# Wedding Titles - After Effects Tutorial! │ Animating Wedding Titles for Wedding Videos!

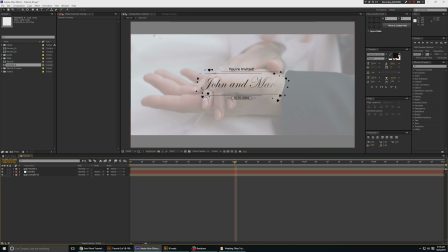(28:35)
And just because our video has the cinematic letterboxing, I'll create a boxing effect,
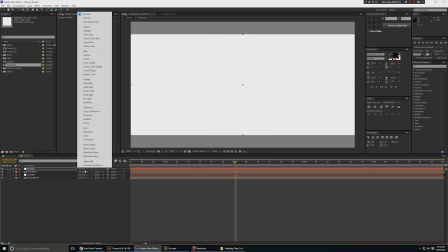(28:44)
change this to 80, change it to stencil alpha, and that looks good.
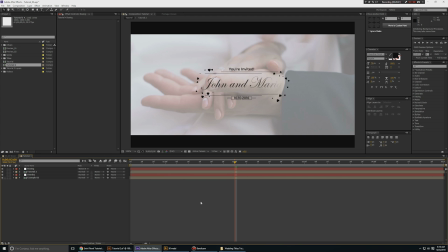(28:49)
Right, now if you play it,
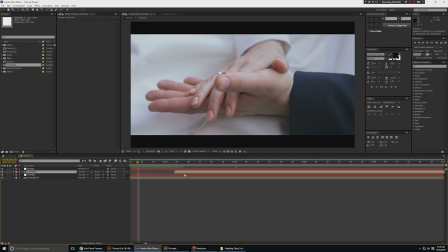(28:54)
maybe push the title composition a little bit further ahead so that the overlay comes first and then the title animates in.
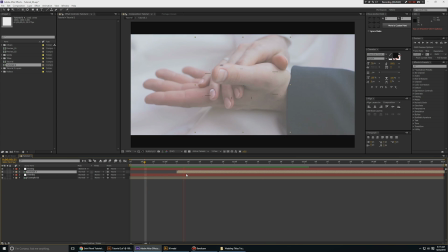(29:07)
Right? Tell me that doesn't look good, guys. Like, just go ahead and tell me. Come on, that looks awesome.
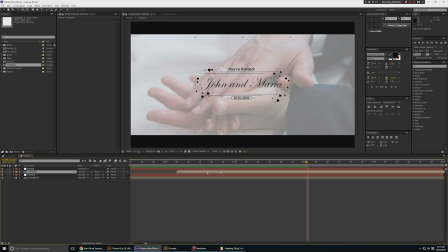(29:13)
And what you can do, in my opinion, this title is being animated a little too fast.
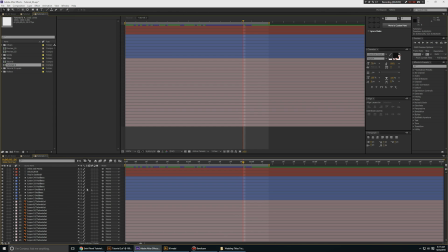(29:17)
So we're gonna go to our title composition, hit the U key for seeing the keyframes.
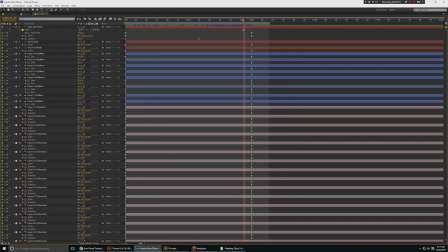(29:22)
And maybe 2 seconds is a little too fast, so we'll go to about 4 seconds, right?
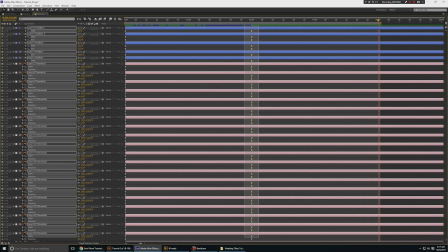(29:31)
Select all the keyframes. Just push it there.
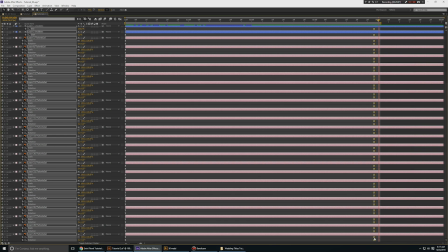(29:36)
That's all.
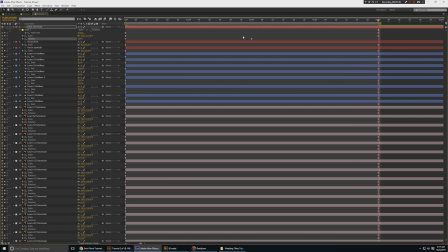(29:42)
and you would also want to push the opacity accordingly, because you want the opacity fade in to be the exact half of our full animation.
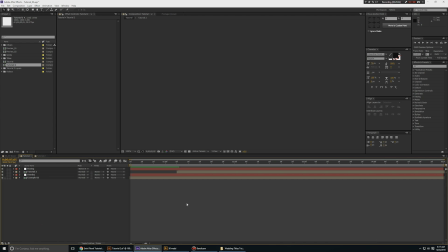(29:51)
Now let's preview it and see what is up, right? What is happening?
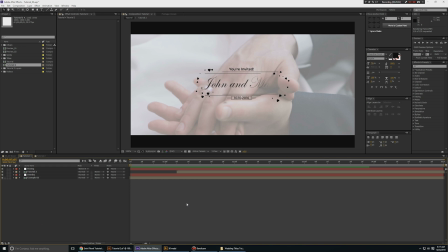(29:59)
I in my opinion, 4 is a little too slow. I think we should have gone for 3 seconds, right?
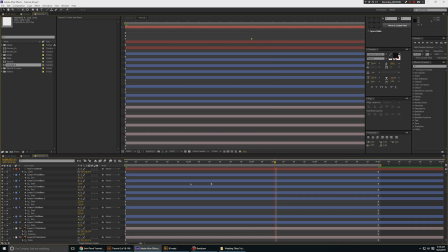(30:04)
Yeah, as you can see, 4 is a little too slow. Let's go to 3 seconds.
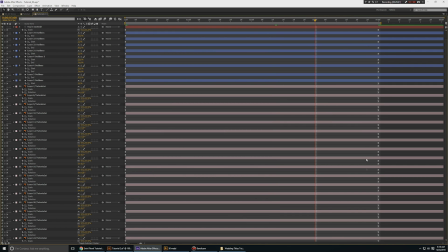(30:09)
Select all the keyframes again.
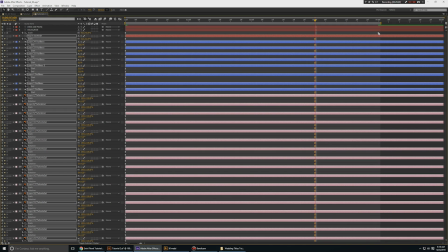(30:15)
Push it to here. This too. And the opacity one
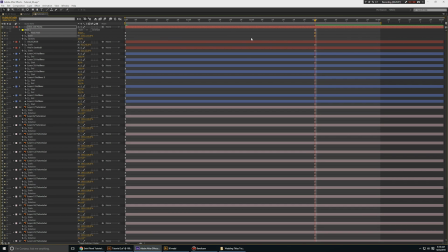(30:24)
has to be adjusted accordingly, right?
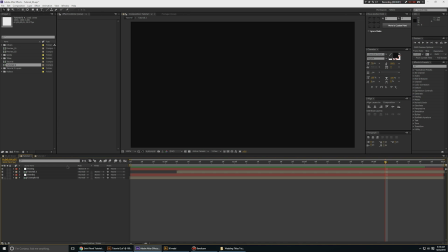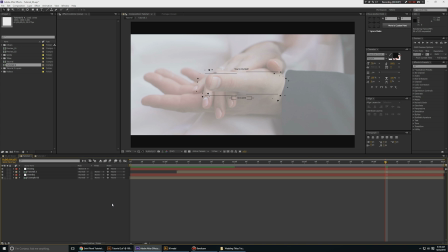That looks really nice.
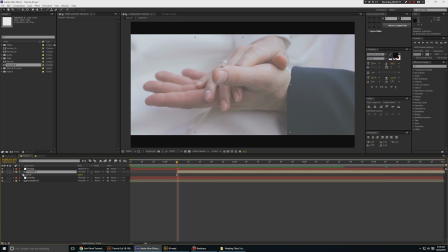(30:42)
What you could do is you could also add like a opacity fade in to the title composition itself, just a small one, you know, so it animates in a little bit better instead of just starting the scale and trim pass animation,
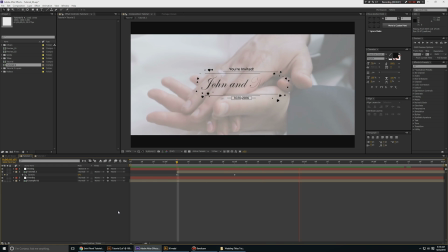(30:59)
right? That's like that small fade. One more thing that you could do is you could go to effects and presets, type in blur and take Gaussian blur and apply it to the footage behind. And you can go here, make this about, I don't know, 5, 10
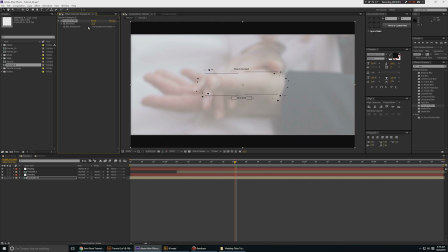(31:18)
maybe 25, you know, so it adds like a little bit of, see, you don't want to go overboard and make it 100, right? You want something like this. This is towards movie side, cinematic side.
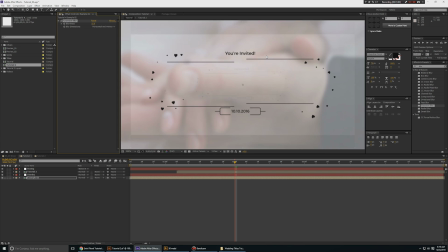(31:29)
Wedding videos are very different, so, because we still want the hands to be seen together and everything, right?
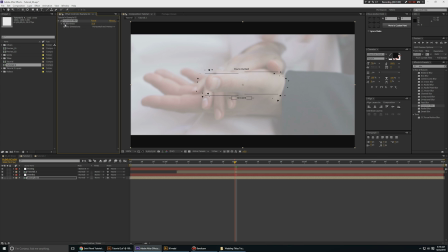(31:35)
Adds a little romanticness and stuff. So we'll go to 10 pixels, move back in time, make this 0.
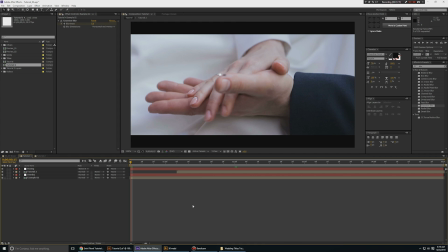(31:42)
Alright. Now if we play this, hopefully this should look good.
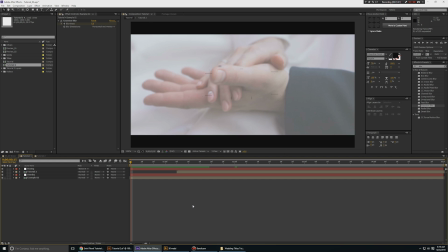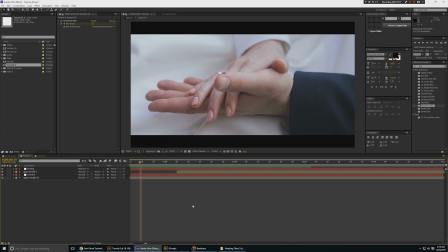(31:54)
And that looks awesome. So that was my tutorial on how to animate a wedding title in Adobe After Effects.
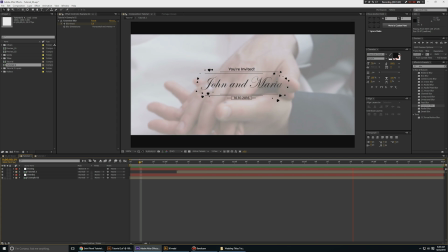(32:06)
Thank you so much for joining me on this tutorial, everyone. I appreciate it. You know, thank you for watching this video. And if you were here till the end, then type in... Thank you for watching my video, everyone.
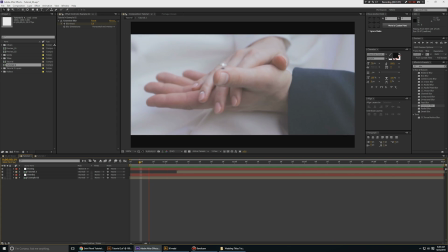(32:21)
I appreciate it. Thank you so much. Please like this video on YouTube and share it as much as you can so it can help me a little bit.
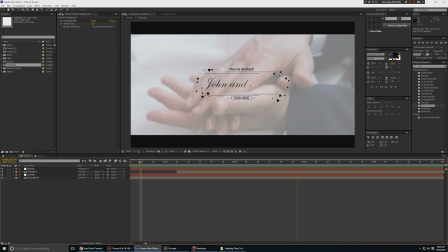(32:28)
And you know, that is all, awesome people. So thank you for watching, and I will see you all next time. Take care, everyone.